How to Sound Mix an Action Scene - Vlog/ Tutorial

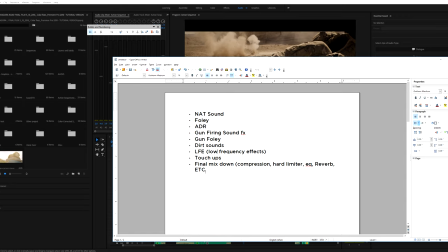427s
You have to do your compression and everything that's needed to mix it down properly and your mix is going to be different depending on where on what platform it's going to be played on if you're going to be mixing it for theatrical you're going to be mixing a lot different as if it
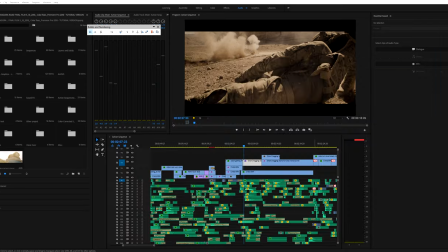438s
was going on tv or going on youtube so with that all said let's go ahead and jump right into what i did so for the sake of time i'm not going to remix this entire scene because this took me about a week and a half to mix if not longer so i'm just
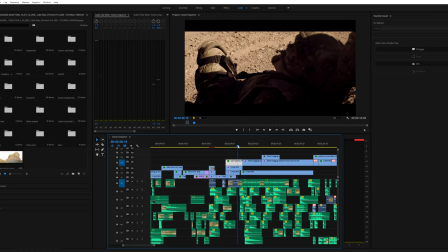453s
going to kind of break down all the different sounds and kind of the process i had while mixing this scene so let's go
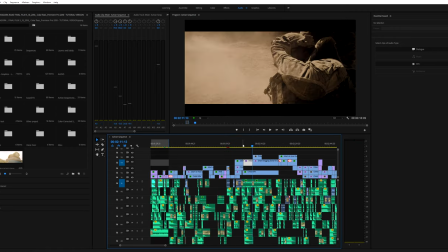459s
ahead and jump right into this so I'm going to show you guys how I mix this little sequence right here actually I'm going to turn this off so I'm going
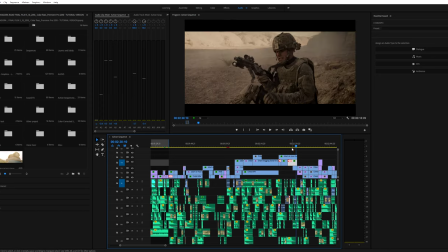465s
to show you guys how I mix this whole sequence right here because this is this was the most challenging yet the most fun part of this scene to mix for me because one when you're firing fully automatic gunfire it's pretty difficult to do ricochets for that and so that was a big issue
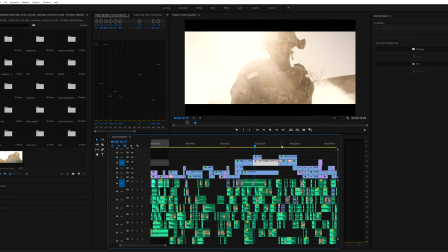482s
that I had trying to mix all the bombs and everything that goes in this scene and then on top of that mixing like all this dirt sounds
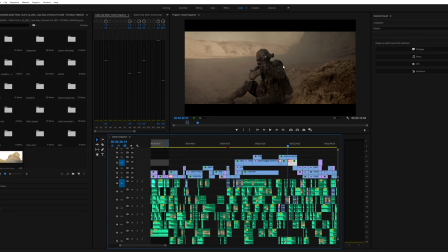489s
all the ricochet sounds and then him firing and having the shell casings come out so it was a difficult yet fun scene to mix so i'm
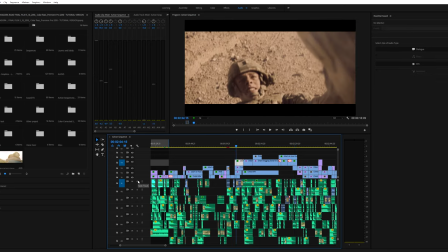495s
just going to kind of go through and show you guys uh layer by layer what the sounds are doing so this is the first layer right here so this should just be dragging sound effects and
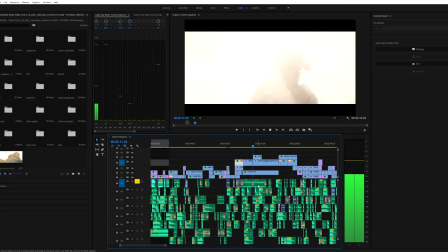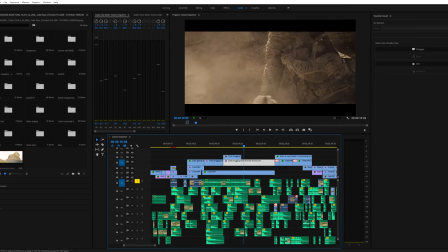518s
so i don't even remember when we recorded that i think i may have recorded that separately somewhere else and so let's see what this one is okay
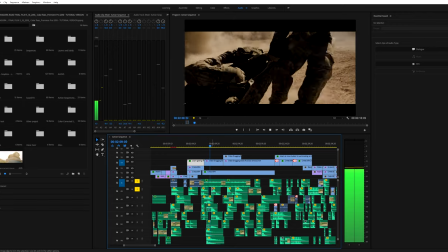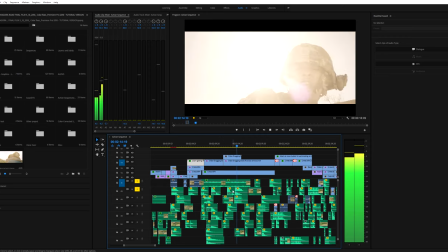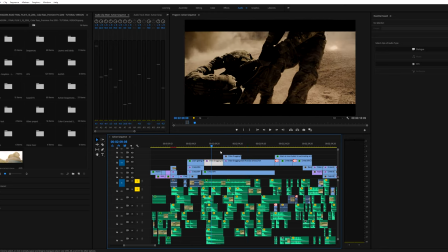538s
so those are the bomb sound effects and like i said you can't just have bomb sound effects because with that with just those bomb sound effects it sounds kind of plain it sounds kind of boring so you have to add dirt sounds you have to add rock sounds to mix with all that
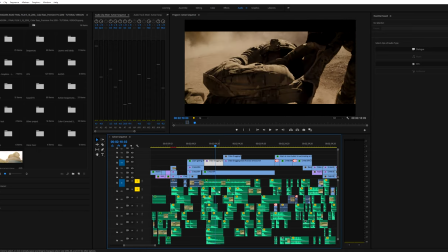550s
and then another thing i'm going to say is use the pan tool because that is your friend even if you're just doing a 2.1 mix the pan tool is your friend so don't be scared to use this pan tool and you could do a lot of different
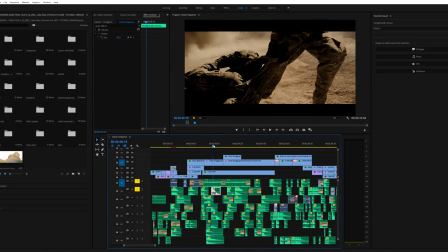563s
effects with this. So if you want it to sound like it's coming from the far right, you can go all the way to 100. If you want it to sound like it's coming from the far left, you can go all the way to negative, whatever. And it works really well because when you're in the movie theater, people want to hear the bullets going all around them. They don't want to hear all the bullets coming from one side because then it's going to sound mono and then it won't sound too fun.
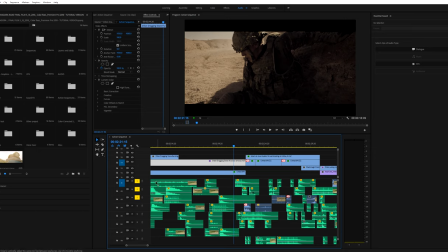583s
Okay, so let's go ahead and look where the fun starts to happen right here. So right now we have these three soloed so we're just listening to the first three tracks and this should be a little bit of gun sound effects a little bit of foley a little bit of dirt and a little bit of grunts so let's check this out
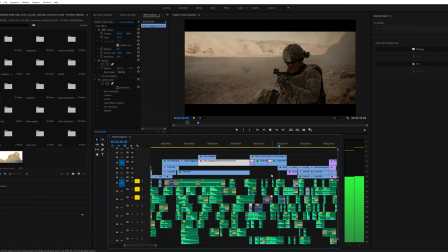601s
and so
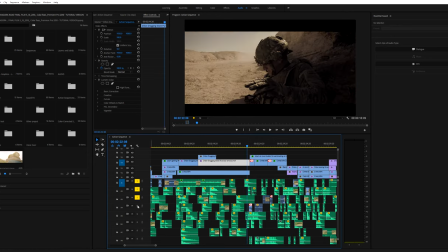609s
it sounds cool but it sounds a little bit plain so let's go ahead and add this so let's see what um the fourth layer adds to the
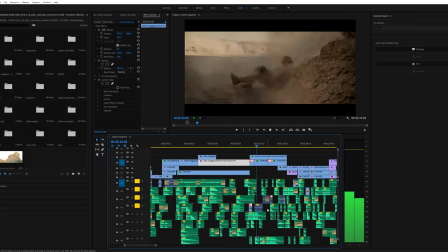615s
mix and
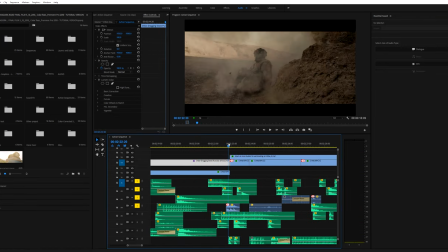625s
so it sounds obnoxious now but those little foley's that you hear of him moving and rustling around it goes a long way because if you don't have that in there it's just going to sound plain it's just going to sound muted and then it's going to sound like gun sound effects but now
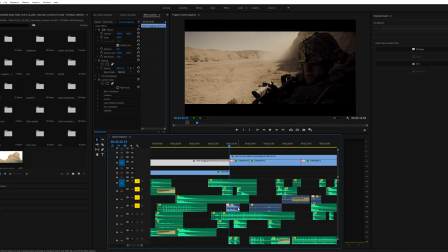637s
that we have some foley of him maneuvering and moving his wardrobe and the gun effects because like i mentioned before you can't just have
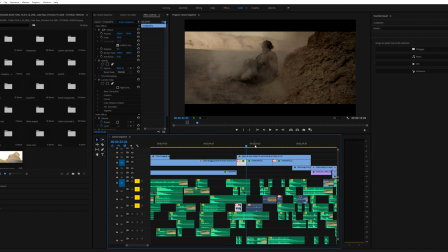644s
a gun sound effect you can't just have a rifle sound effect you got to have the bolt you got to have fully going along with the gun to kind
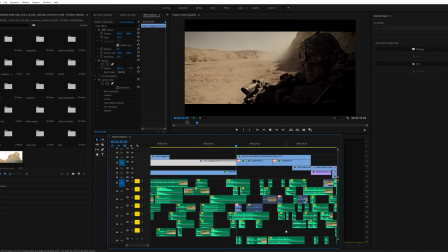650s
of sell the effect okay